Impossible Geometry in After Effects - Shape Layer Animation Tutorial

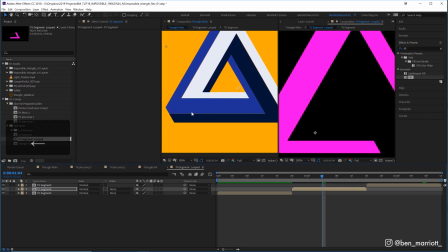[8:20]
So let's nudge that to the left, down and up. And I'm just sort of trying random keys until it kind of lines up. And I don't want to go too far because then it's going to open up other gaps in other places. So I'm going to get it to where it's as close as I think it can get.
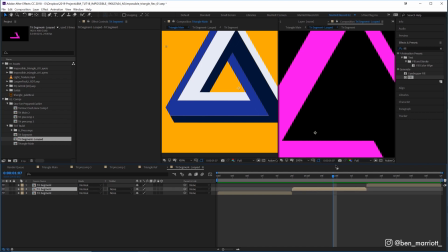[8:35]
Now it does look like there's going to be some slight gaps here regardless. So one thing we can do is in this comp, at each of these layers, I'm going to add the effect simple choker and set the choke mat to minus one, which will just slightly expand the shape.
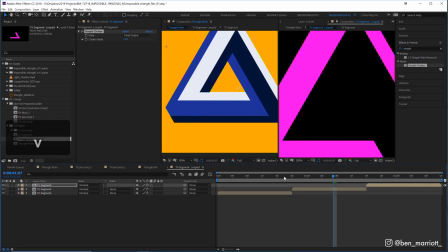[8:51]
I'm just going to copy that to both of these layers as well. And that just means that each one is going to be like one pixel thicker, essentially. And that will cover up any sort of gaps and errors that we've got in this comp here.
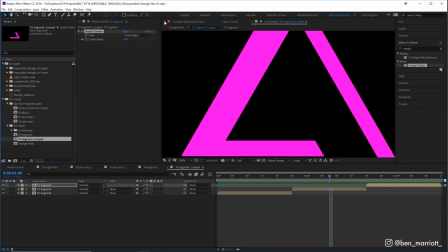[9:02]
Now let's unlink this comp here and let's close one of them and let's go back into our triangle main comp.
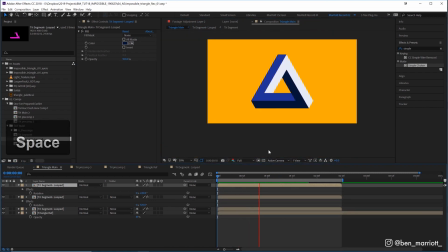[9:08]
Now if we play it back, that loops nicely. Let me know down in the comments if looping animations are something you'd like to learn more about and some more techniques I have for how to get things to loop seamlessly. Now one thing that I'm noticing while looking back at this loop is that the corners still don't feel quite right to me.
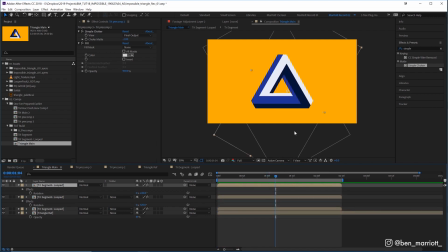[9:24]
It looks as though this shape is kind of just filling in the shape that this one left by rather than actually rotating.
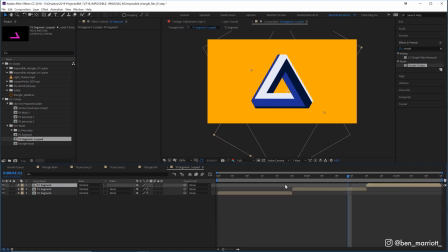[9:31]
So we can go in and edit that, and we can go in by just going in and nesting down into our original pre-comp here.
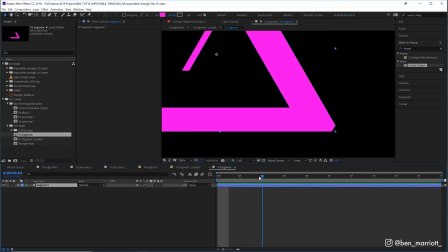[9:38]
And this is exactly the reason why we pre-comp this in the first place. So we can make adjustments to this one pre-comp and it will affect all the others.
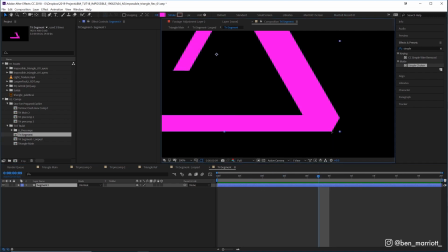[9:45]
And I think it's because this anchor point here, or this point in our shape tool,
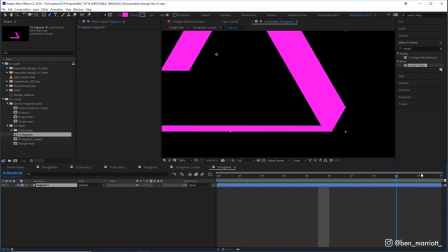[9:49]
it sort of just remains in this one position throughout the whole animation. I think over here at the beginning,
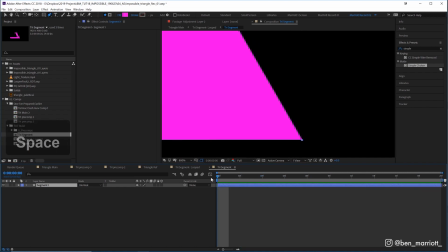[9:55]
it needs to line up with this shape here. So let's zoom right in, and it's gonna be difficult to grab the right shape because we've got two points on top of one another.
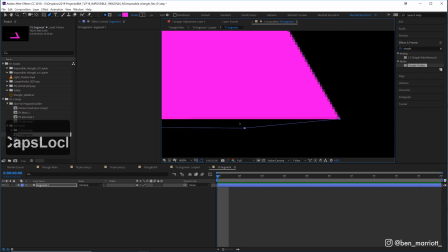[10:02]
So let's give one a go. And let's hope that was the right one.
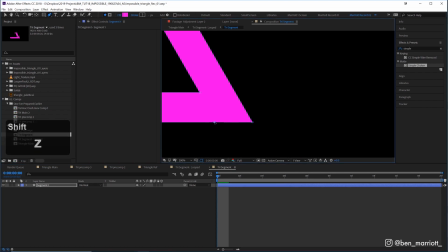[10:07]
Like it was, all right, good. And let's drag that over. I'm gonna hold shift as I pull it across two so it doesn't vary on any other axis except the horizontal one. And I'm gonna try to line it up to where this sort of point meets here. Let's play that back.
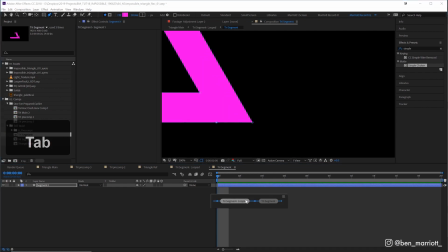[10:22]
Okay, that's looking, all right, I think. Now we can just tab back up and see what it looks like in the main animation.
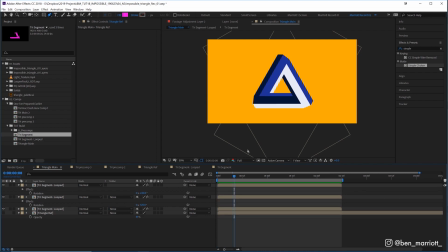[10:31]
All right, I think that's looking better, but one thing that I'm not quite sure. Now, one thing I don't like the look of is this rest of the triangle here. That point should be pulling down as well. So let's go in and adjust that too. Now that's this corner point.
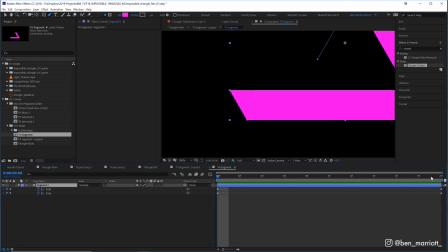[10:45]
So we want to drag this anchor point over to the right as we get to the end here.
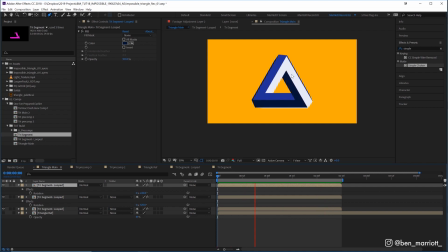[10:53]
There we are. That's looking much better. And that's looking more like a natural rotation, even though it's a weird, impossible shape. Now to add some more flavor to this animation, let's make this whole shape rotate. So to do that, I'm going to create a new null object, layer new null.
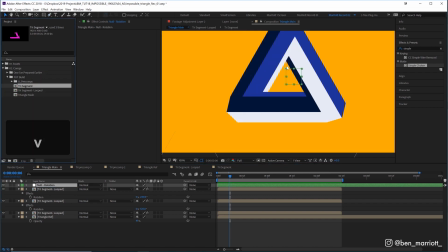[11:09]
Let's rename that null. And we want to place that in the middle of this equilateral triangle.
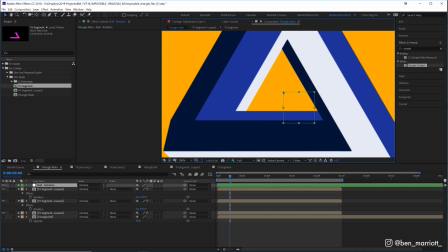[11:14]
Now we can eyeball it where the roughly the middle will be, and that would probably be fine. But if you do want to get a lot closer, what we can do is grab our ellipse tool, draw a circle, and let's take the circle's transparency down because we're just going to use this as a guide and place that roughly in the middle.
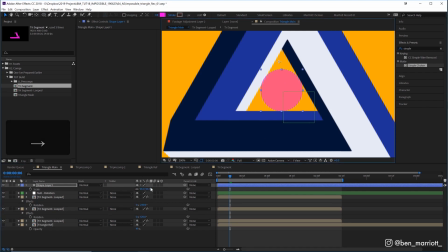[11:31]
I'm going to reduce its scale because I just want it to nudge the edges here. And with that in the middle, Control R to bring our rulers up.
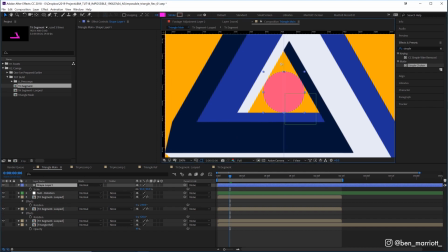[11:37]
And we're going to drag a ruler till it lines up with these dots here and those dots here.
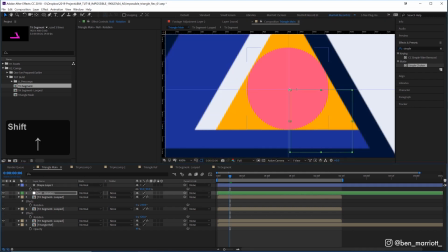[11:42]
And now we can see that the center of this triangle is a little bit more to the top here.
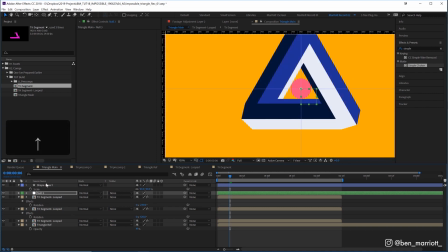[11:48]
So we'll move that null in there in the middle and delete that shape layer. Let's select our tri-segments looped. Parent those to the null object with the pick whip. I'm gonna press R on our keyboard, and on the first frame, keyframe the rotation.
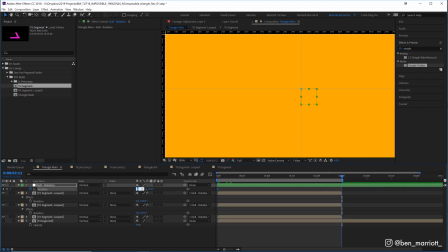[12:01]
And then at the end here, let's keyframe it one full rotation. And let's play that back.
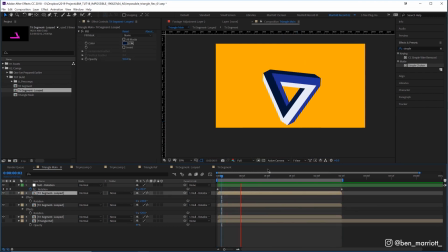[12:07]
Now that's going way too fast, but we still want a full rotation so it loops seamlessly. So we're gonna need to extend our tri-segment looped comps.
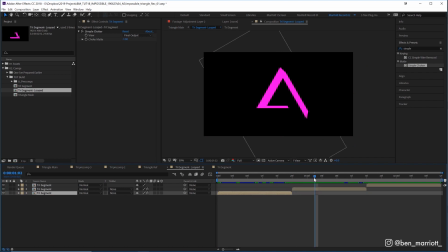[12:15]
So let's select into our tri-segment loop comps, press Control K to bring up our composition settings,
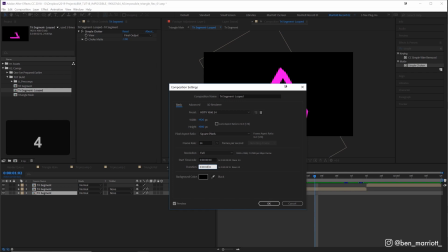[12:21]
and let's just double the duration to 4 seconds, 24.